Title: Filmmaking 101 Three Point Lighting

I feel like I had some points I wanted to make, but I just can't remember them. Oh yeah, it was 3 points actually.
Hello filmmakers, Ash here, and welcome to Film It Yourself. A 3-point lighting setup is a basic lighting setup that involves 3 lights. It's considered a fundamental lighting setup in the film world, and understanding the principles in this basic lighting setup is key to understanding good lighting in general. So let's jump into what a 3-point lighting setup is and how you can achieve it. First up is the key light. The key light is your main light source in the scene and is usually
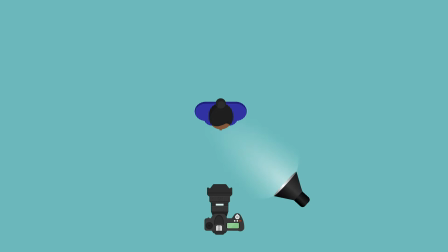0:45 positioned off to either the left or right of the subject at an angle.
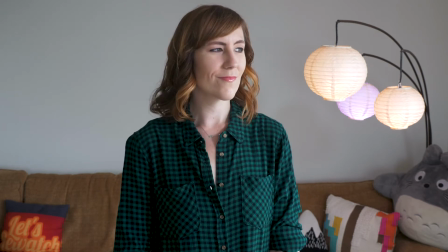0:50 In this example, I'm using the natural light from a window as my key light to create a large light source that offers soft light.
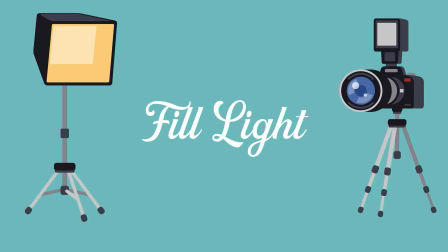0:59 Next up is the fill light. The fill light is there to, well, fill, and its job is to cut down on the shadows by filling in the areas of the face that the key light is missing.
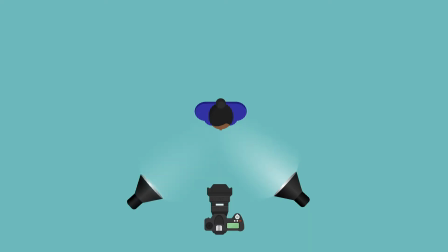1:09 It's positioned on the opposite side of your subject from the key light, again at a similar angle, and it's usually less bright than the key light.
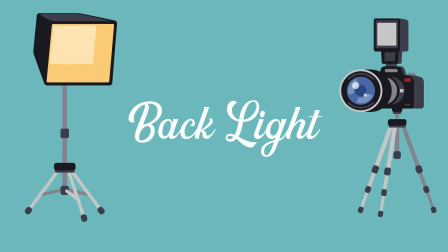1:18 And finally, in the 3-point lighting setup, we have the backlight. The backlight is a major key in your lighting setup to help separate the subject from the background.
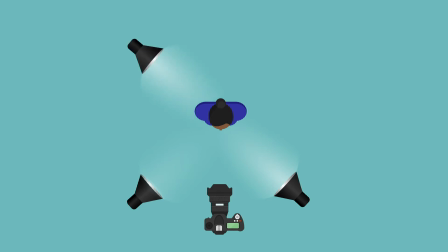1:29 Similarly to the fill light, it should be placed on the opposite side of your subject from the key, and again, at a bit of an angle.
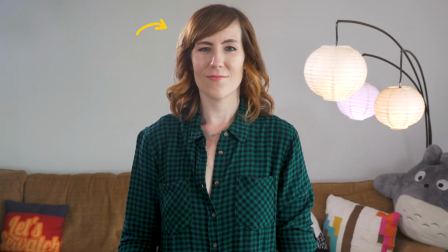1:36 By doing so, it gives your subject an edge of light on their darker side that helps make them pop and stand out from the background. Pro tip, when figuring out where to position your lights in the scene, it's best to make sure they are motivated by real-life light sources.
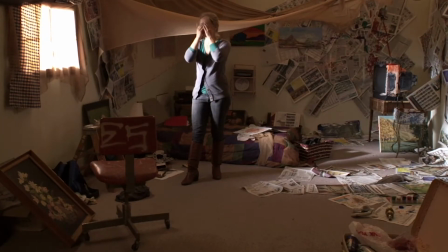1:53 So, for example, large windows in your scene can be fantastic motivations for key lights,
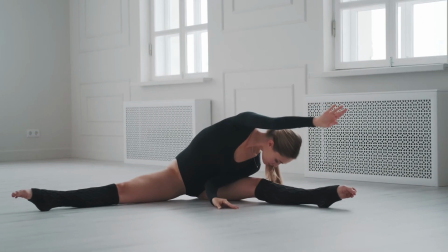1:59 while general room ambience or white reflective surfaces can be great motivations for fill lights.
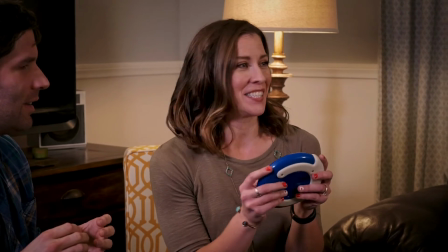2:06 And finally, practical lights in the background, such as lamps, can motivate backlights. Now, while a 3-point lighting setup is great, I recommend adding some extra lights to fill out your background. By adding a light or two to the background, you can add depth and interest to your shot.
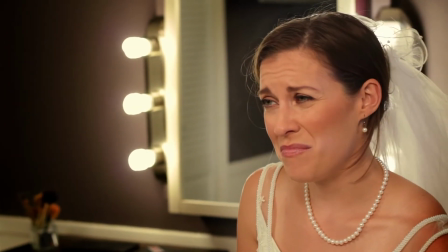2:25 Just make sure you're not overlighting your background so your talent can pop from it and remain the focus of the shot. Now that you know how to do a basic 3-point lighting setup, your shots are sure to be the brightest bulbs in the shed. Wait, is that the saying? Oh, I got it. The sharpest light in the box. Oh wait, that's not it. Whatever. You get the idea. And speaking of ideas, if you want to make sure your filmmaking ideas are executed in the brightest possible way,
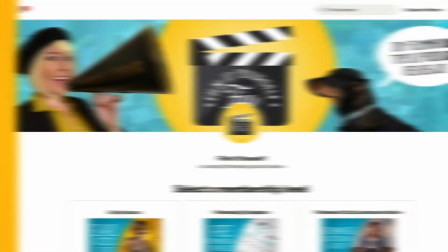2:55 you can get access to all of my filmmaking templates by supporting me on Patreon for the low cost of $5 a month. That's like the cost of a light bulb. You can find a link in the description below.
Oh wait, I'm having another thought. And it's gone.